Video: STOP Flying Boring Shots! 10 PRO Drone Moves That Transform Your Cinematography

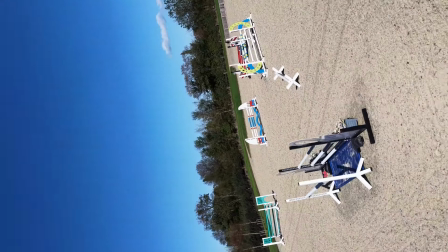[0:02]
Have you ever watched someone's drone footage and thought, how on earth do they make it look that smooth, that cinematic, that effective?
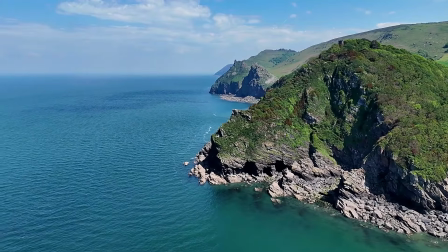[0:10]
Well, today you're about to learn exactly how.
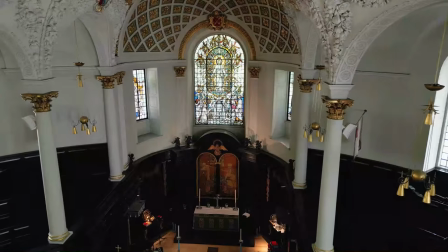[0:13]
After years of flying drones across real estate sites, construction projects and marketing shoots,
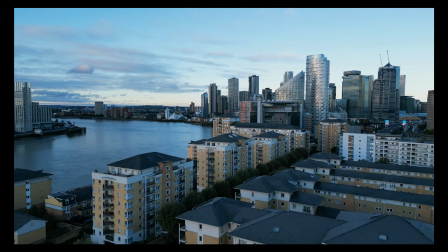[0:19]
I've built a library of simple yet seriously powerful cinema moves that instantly elevate your footage.
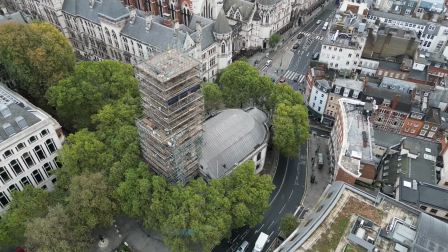[0:26]
These are the moves that make clients say wow and make your edits feel like they belong in a commercial.
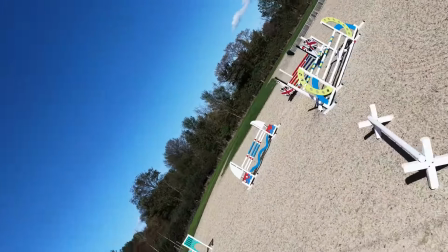[0:33]
The first move is one you've definitely heard of, but most pilots only use the basic version.
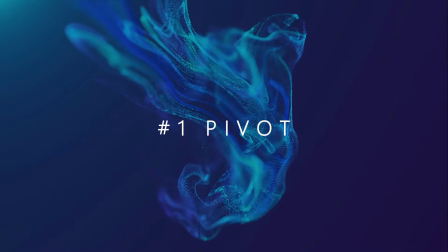[0:39]
Today I'm going to give you the variations that unlock its full potential, and this is the pivot.
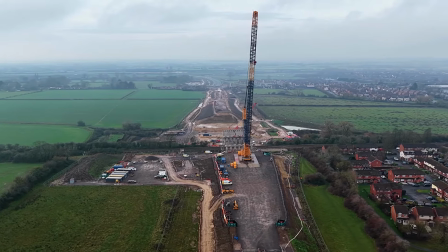[0:45]
Lock your camera onto a subject, maybe a vehicle, building or a standout natural feature.
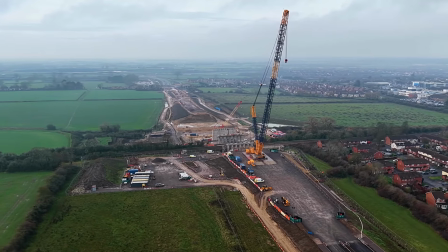[0:50]
Once you're locked in, glide the drone left or right. Smooth, controlled, intentional movements.
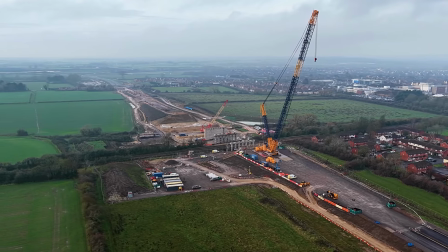[0:58]
But here's where it gets fun. You have a few options. A wide-angle pivot.
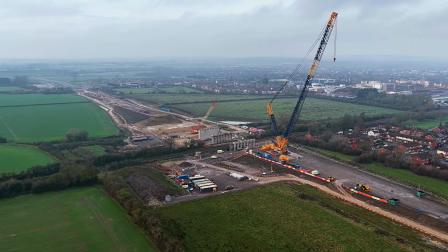[1:04]
Capture your subject and the surrounding landscape for a cinematic reveal.
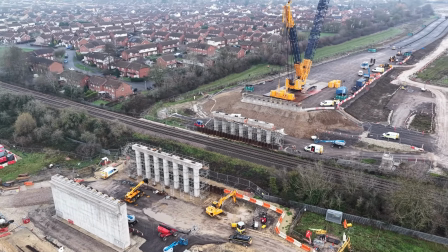[1:11]
A close-up pivot is tight, focused, perfect for explaining details or highlighting a specific feature.
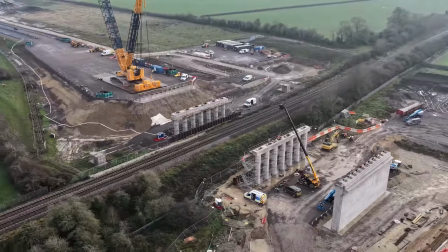[1:18]
And you can also use a hyperlapse pivot.
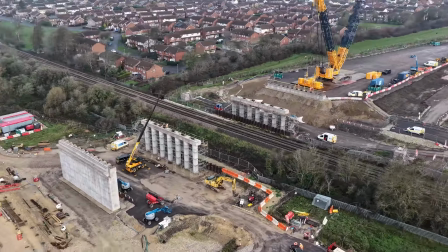[1:22]
Use it to show progress, movement or transformation, ideal for construction sites or busy environments.
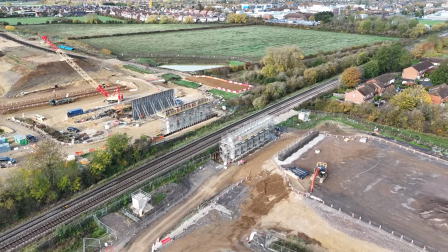[1:29]
And if you're using waypoints, you can repeat the exact same pivot on every visit,
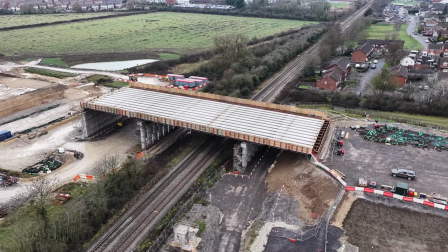[1:35]
creating a time lapse that shows real change over days, weeks, months, or even years.
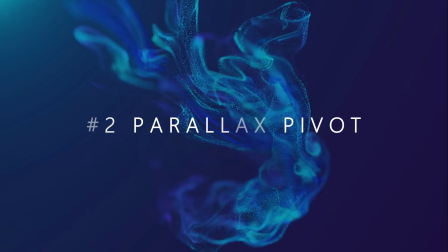[1:44]
Number 2 is the parallax pivot. The trick is to fly smoothly around your subject, in this case a summit,
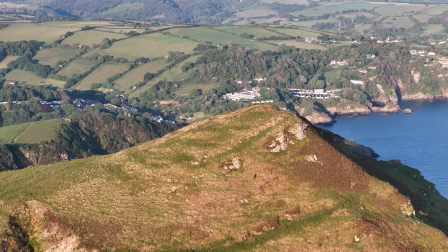[1:52]
while letting any foreground objects pass between you and the point of interest.
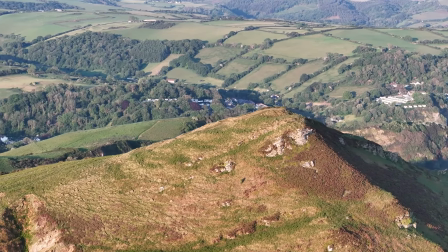[1:57]
The background shifts one way, the foreground shifts another, and your subject stays perfectly centered.
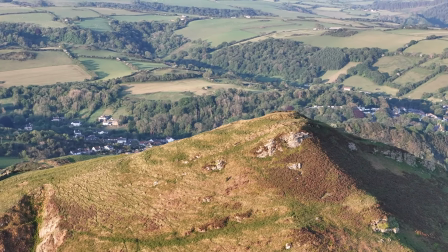[2:03]
This drone move gives your video a good sense of depth. Our next one is the pivot reveal.
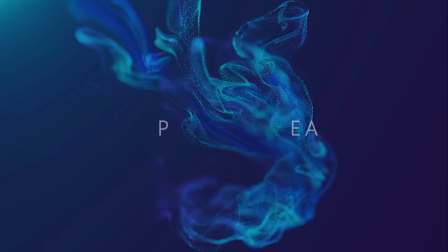[2:11]
Now, as you focus the drone camera onto one object, here,
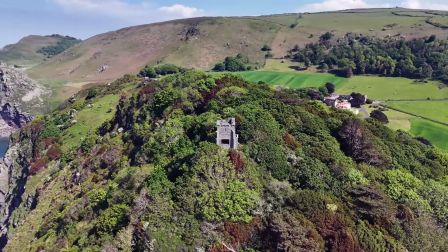[2:15]
a castle, you rotate the drone around to reveal something different.
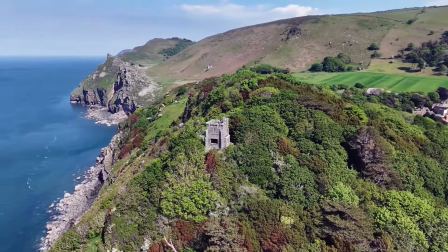[2:20]
So we go from land on the right hand side to now revealing the sea.
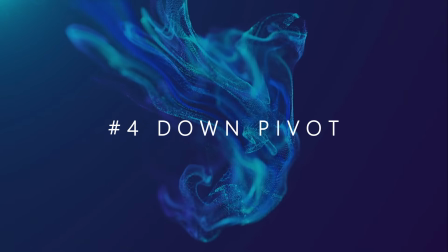[2:25]
If you are flying a pivot in a town or a city where there are tall buildings, have a look at the down pivot.
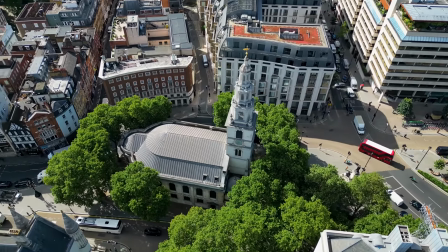[2:31]
In this example, you see that the drone is fixed onto the church.
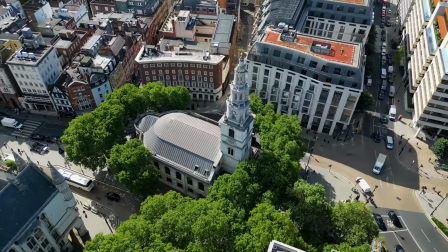[2:36]
It is high up, avoiding the neighbouring buildings and pivoting around safely.
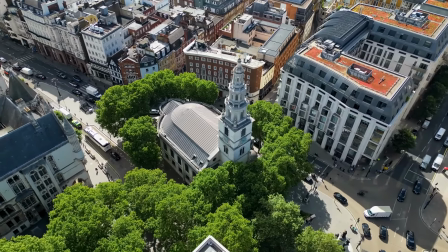[2:41]
And this is a great option if you are doing tall structures, such as churches or cranes or other tall buildings.
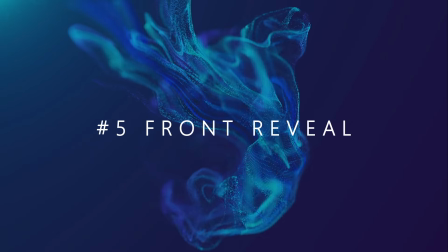[2:49]
A great opening shot to a scene is the front reveal.
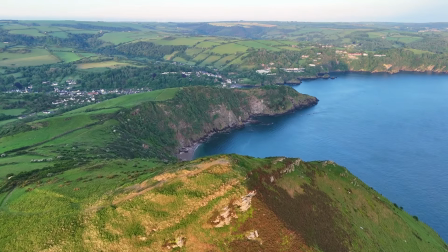[2:54]
Now in this example, the drone is fixed flying forwards.
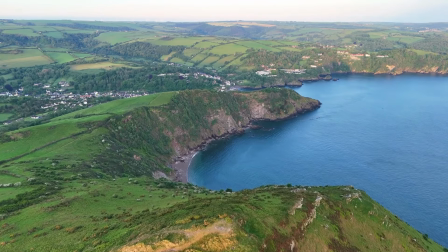[2:58]
It's clearing the summit of that big hill and revealing the cove, the sea and the beach below.
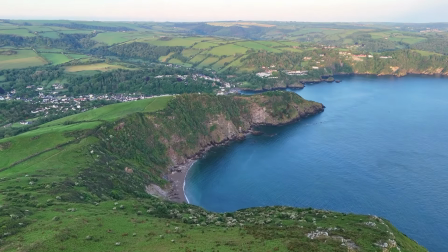[3:04]
And this is a fantastic dramatic move.
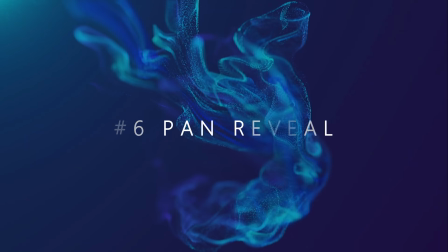[3:08]
The pan reveal will help you to introduce the scene, give a different perspective when context is needed.
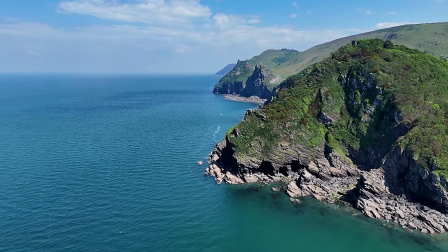[3:16]
In this shot, the drone is flying right to left from the land to reveal a clear blue sea next to a dramatic cliff face.
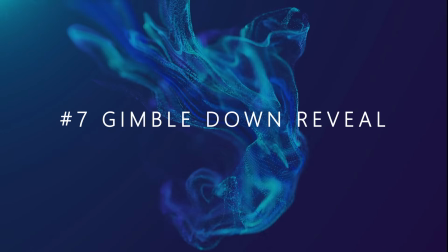[3:24]
The gimbal down reveal starts with the drone close to your object of interest.
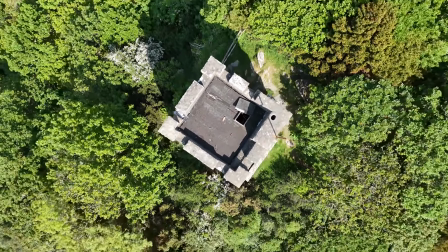[3:30]
You will then need to push up gently on the stick that controls height to move the drone up in a smooth manner.
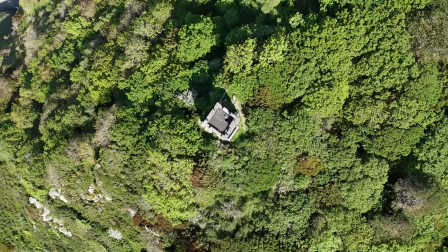[3:37]
This then reveals the dramatic scene surrounding the object in the centre of the camera.
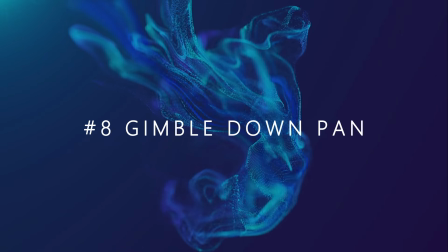[3:43]
The gimbal down pan has the drone camera facing 90 degrees down to the ground.
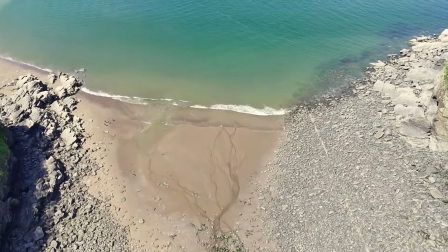[3:50]
The drone is then flown forwards, backwards or sideways in a slow, controlled manner.
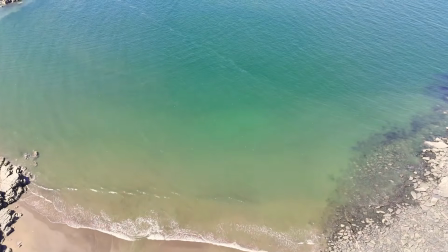[3:57]
This shot can be used to reveal the layout of a building or area of interest.
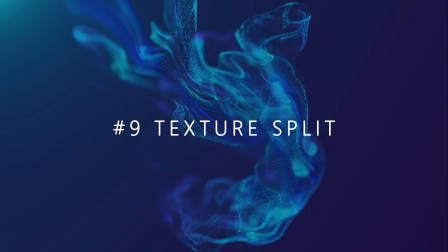[4:02]
A texture split shot is where the drone camera features two scenes that are dramatically different to one another on the same screen.